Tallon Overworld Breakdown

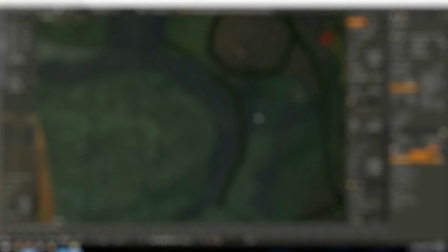Hey, what's up YouTube? Welcome to this overview of my Tallon Overworld Speed model that I did for Blender Nation's weekend contest a few months back.
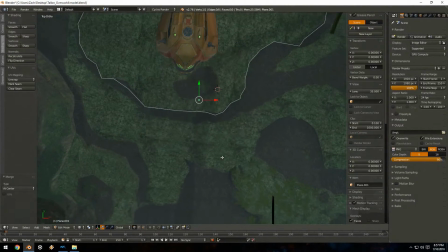So I've been getting a lot of questions through comments and messages, mainly messages for some reason, which I find really weird.
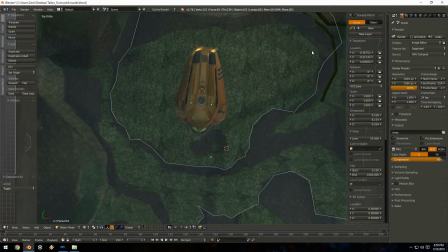But basically they've been asking about little techniques that I used here and there during the modeling of the scene, and so I thought I'd address all of those in one video. So the first thing I did, even though I've played Metroid Prime more times than I can count, and it's literally my favorite game of all time,
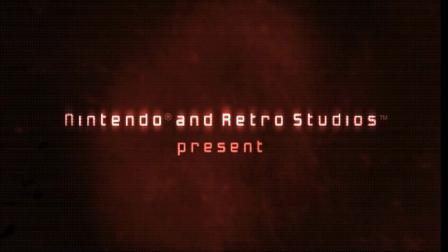the first thing I had to do was go through and gather reference images.
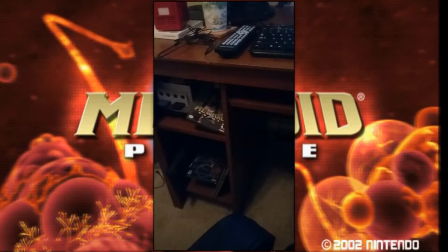And while I have a GameCube in my desk that I use pretty much only to play Metroid Prime,
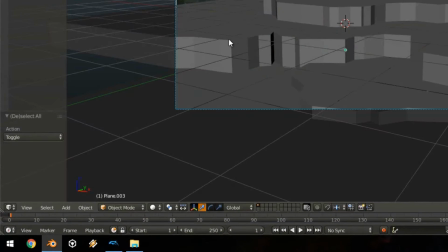I use Dolphin for this. If you look at the bottom of the screen, you'll see that I always have Dolphin running in the video.
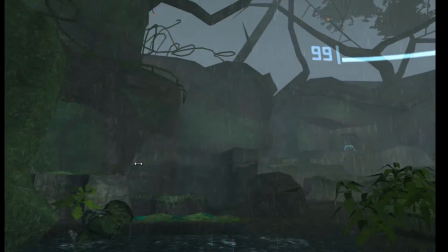And that is because Dolphin has a free cam mode, which allows you to fly above the map and take screenshots.
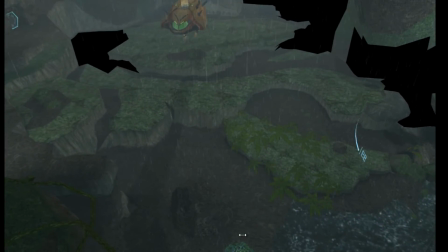Well, what I did was I flew about halfway up, and then I took a bunch of smaller screenshots and stitched them together in Photoshop.
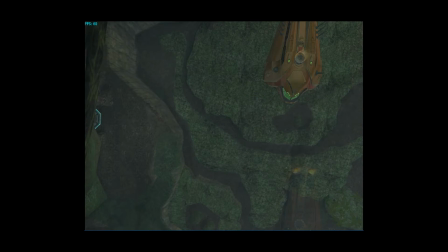The reason I did this instead of flying up really high and taking one big
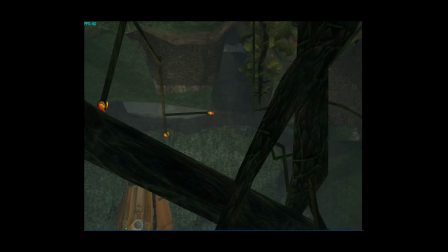high-resolution screenshot is because if you take them from smaller, different angles,
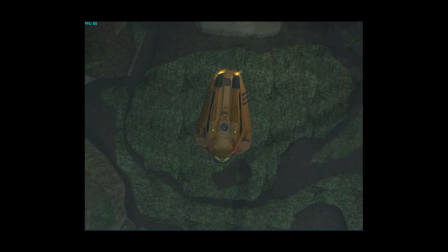then when you stitch them together, it looks more orthographic. Instead of one big perspective shot, you have an orthographic one, which is
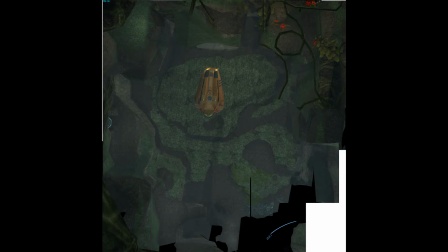better for tracing and stuff like that, and getting your aspect ratios and stuff like that right.
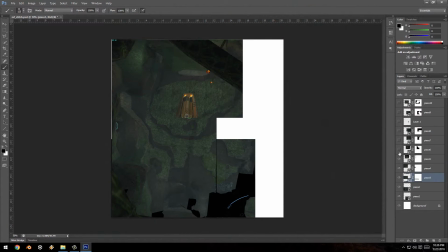So after I took all those screenshots, I stitched them together in Photoshop and brought that over into Blender.
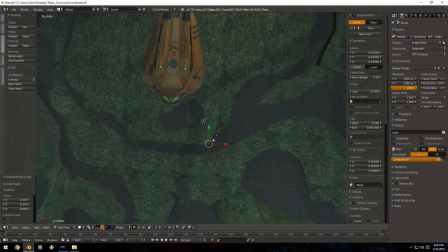Now, as far as modeling the scene,
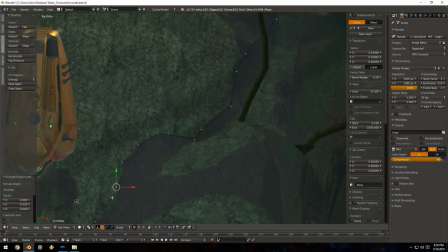I started out just using some basic tracing with an extruded vertex and then capping off the polygons with a big n-gon,
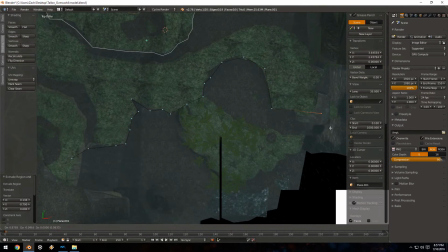because I knew I was going to be using the remesh modifier at some point, so I really didn't care about topology anyways.
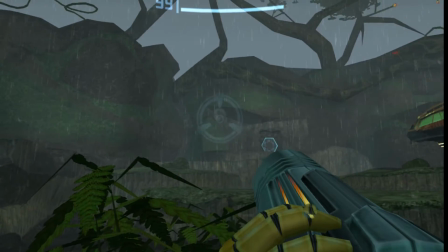So the original scene in the game is way too big to sort of fit the low poly vibe I wanted,
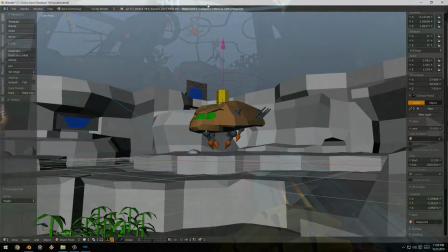and so what I did was I made the walls really tall. And surprisingly, by contrast,
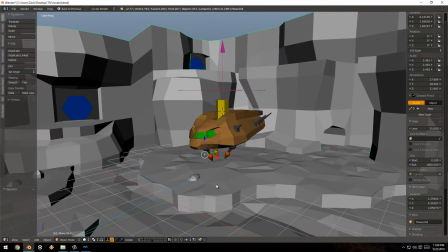that made the space feel a lot smaller and I guess a lot cozier and fit kind of the vibe I was going for.
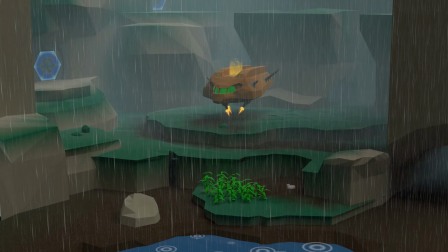And while it's something small, for people who are new to things like scene composition and just blocking things out, it's little things like that that can make a big difference in how people perceive your scene.
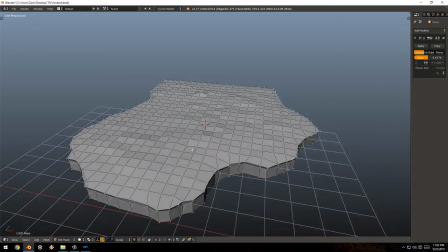So as for the actual ground, as I said before, there were just n-gons,
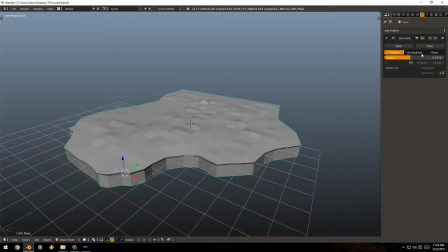and then I used the remesh modifier to turn the n-gons into a grid of quads, and then on top of that, I used the decimate modifier to drop the poly count and create that really nice low poly triangulated effect.
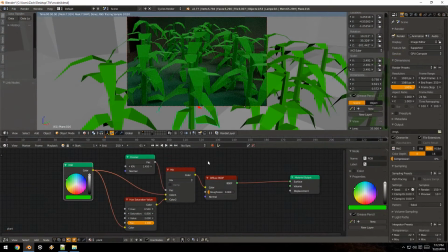As for the shading in most of the scene, almost every object uses a derivative of the same shader.
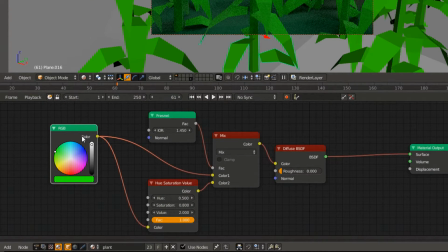So basically the shader takes a base color, which in this case is this green color right over here, and it splits it off into two. It runs one directly into a mix node, which is here,
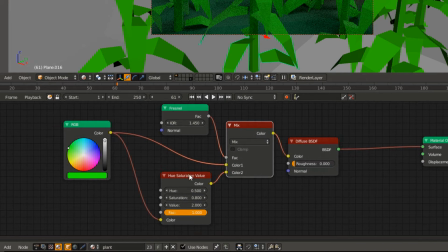and then the other splits off and goes into a hue and saturation value node, where it drops the saturation to 80% and then raises it to twice the brightness.
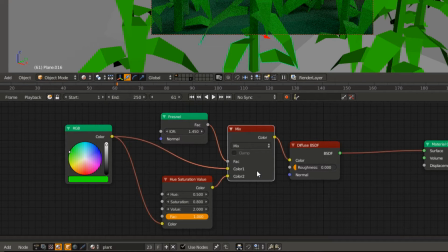This means that when we use this Fresnel value right here as the factor input of the mix node to mix between the two, we get this really nice edge highlighting.
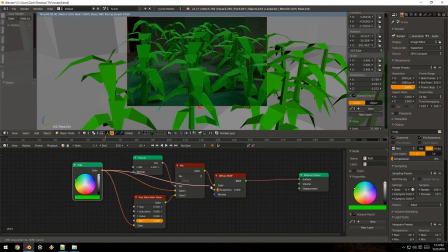So if you look at it just the base color, it looks like this. But when we add our edge highlighting, it really helps bring out the shape of the geometry.
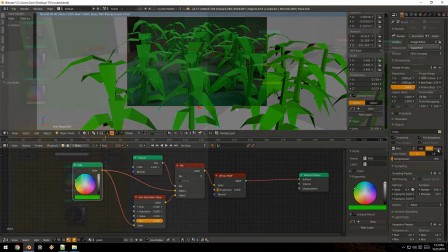And again, it's really subtle, but I believe it makes a big difference. The terrain shader works pretty much the same way,
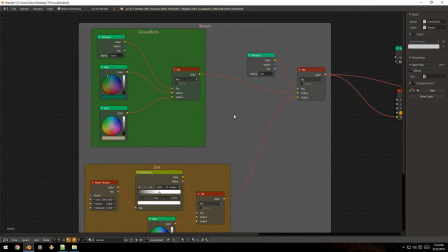except first it takes the grass and rock colors
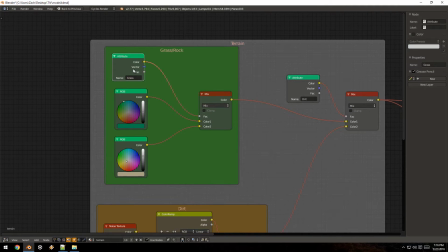and mixes between them using the custom painted vertex colors that I made.
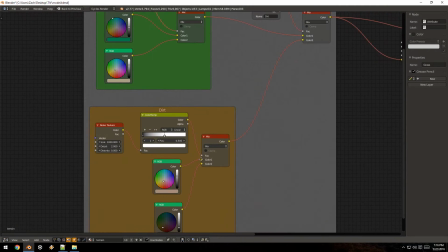And then it takes a dirt shader, well, not really a shader, but just mixing color values to make a dirt texture.
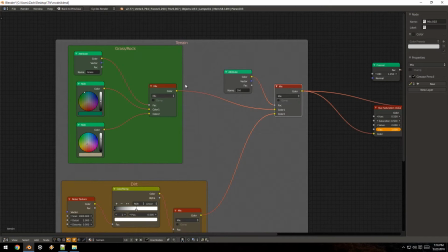And it mixes between that and the grass and rock texture using the dirt vertex group that I painted as well.